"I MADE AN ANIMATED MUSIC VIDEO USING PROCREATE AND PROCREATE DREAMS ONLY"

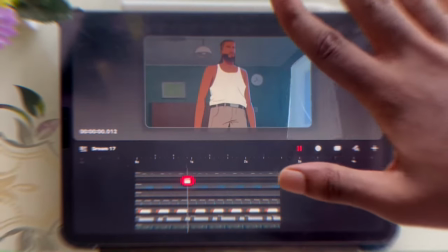0s
okay so it's almost been six months now since I actually made a video I know I'm actually sorry I'm gonna make up for it so I got to make
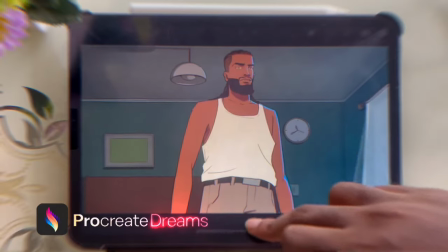9s
a whole animated music video using procreate dreams and procreate itself
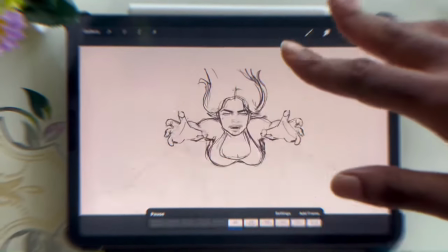13s
so I'm gonna show you guys my process of making this happen I hope
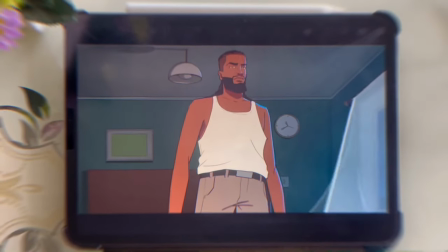18s
you guys enjoyed the video share the like button if you enjoyed this it helps my channel reach out to more people
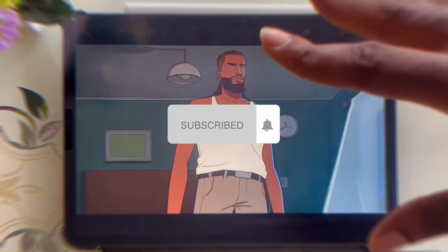23s
and also do not forget to subscribe if you actually would like to I would appreciate that too.
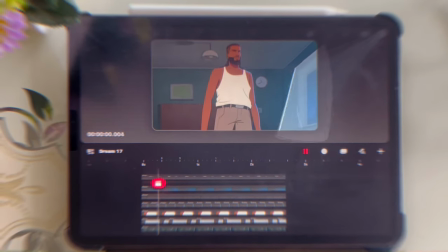29s
So let's get right into it. Love you guys.
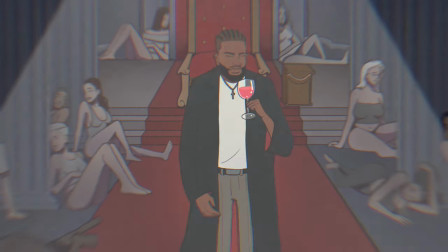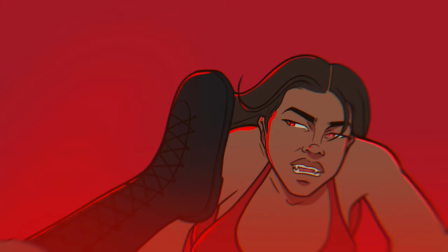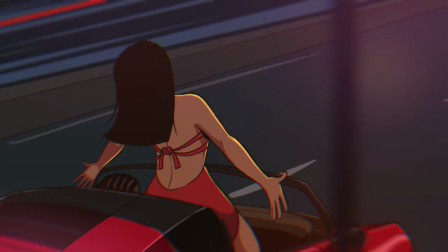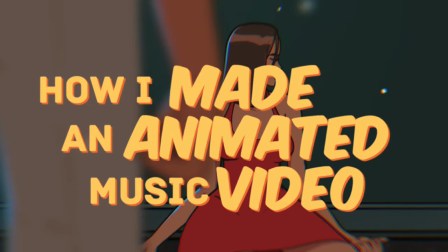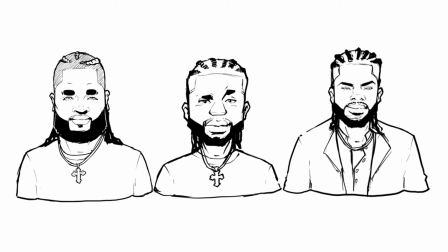55s
Yeah, so normally I would start out by making sketches like of the character so he could decide which he wants.
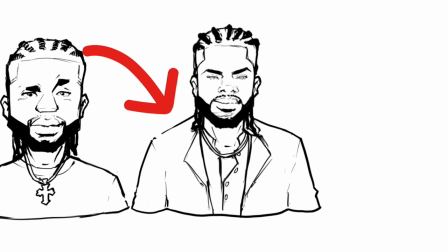61s
So I made these three sketches and he chose this one. I know he looks, he just said he wants a more anime looking character. So I had to take his character and start actually developing the character and making him look like more finished per se.
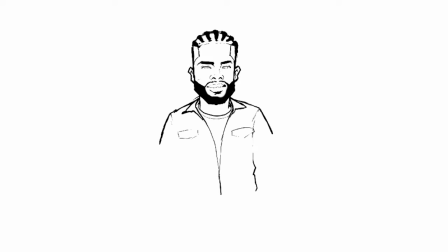77s
Like, this, I actually made some mistakes making this character, I'm not gonna lie, so I started out by making him look, he looked like a caricature type of character, like he was looking smallish,
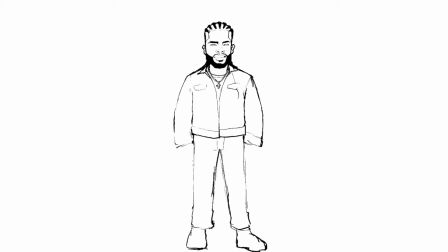89s
so that was my mistake in this character. He only saw the face, and he was like, okay, he wants this character, he wants this type, this version of the character, so I had to make this character, but I ended up making his body look too small, so he was like, hell No, he doesn't want this body at all for his character. I should make him look a bit more human-like.
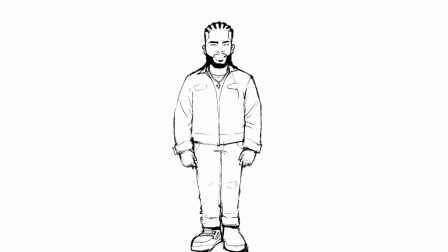112s
So all this was just me trying to make the character and stuff. And then he was like, okay, now I'm going to make him look bigger. But I was like, okay. But I'm going to make the turnaround of the character first before we head back and make the whole character look bigger. So this me trying to draw the side view, back view, three-quarter view of the character so we can make a whole turnaround. this is very necessary for making animated characters so i start by drawing lines
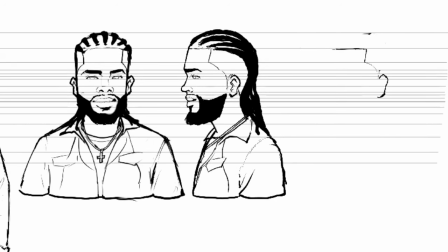135s
these lines you see which so i can easily identify like um where the eyes are where the lips are so i know exactly the points or the parts to put the eyes and stuff so all i have to do is to just um um
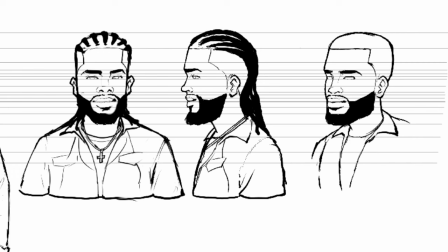149s
know the depths to make for each um perspective that's all so that's what i'm trying to do here this is among the best um the
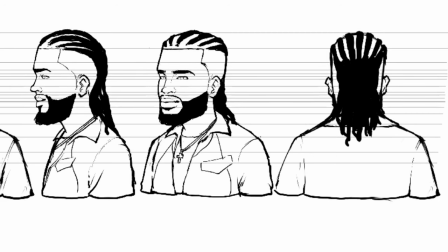155s
best parts of making the character i really enjoyed this process so for the back view i just duplicated the front view and flipped it backwards make
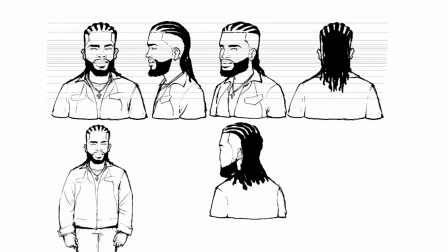163s
it back view the three-quarter back view too i'm doing the same thing duplicated the three-quarter view um flipped it and just made a little edit so now i'm going to try to like make up the whole character to look close to human like if you can if that's the word so i'm
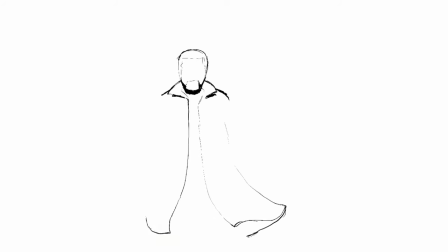182s
trying to get a right pose for the character and I had quite a difficult time actually trying to get this pose, trying to get a flow for the character. Like, I was trying to get a flow for the character so I can, like, feel and, like, believe the character. He wants, like, a vampire, a vampire-themed, a vampire-themed thing for the whole animated video. So I had to put on a coat, like Dracula. It's supposed to be like a Dracula type of coat, but then I made it like a bit stylish so the neck doesn't go up but the neck just rest on the body. I'm trying to get a like a real cool pose so I cannot know like okay this is how my character looks like
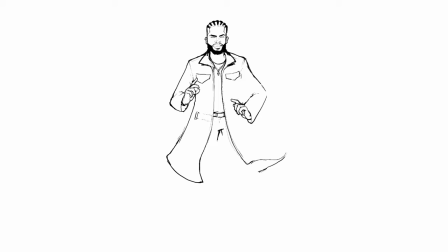223s
this is personality it looks like this so I can like use from this pose to make more other like to like define the entire looks of the character later in the
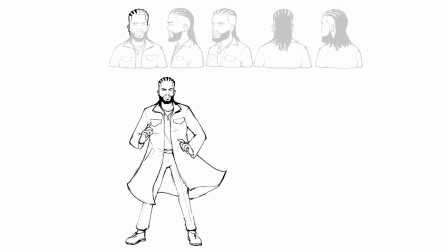236s
future.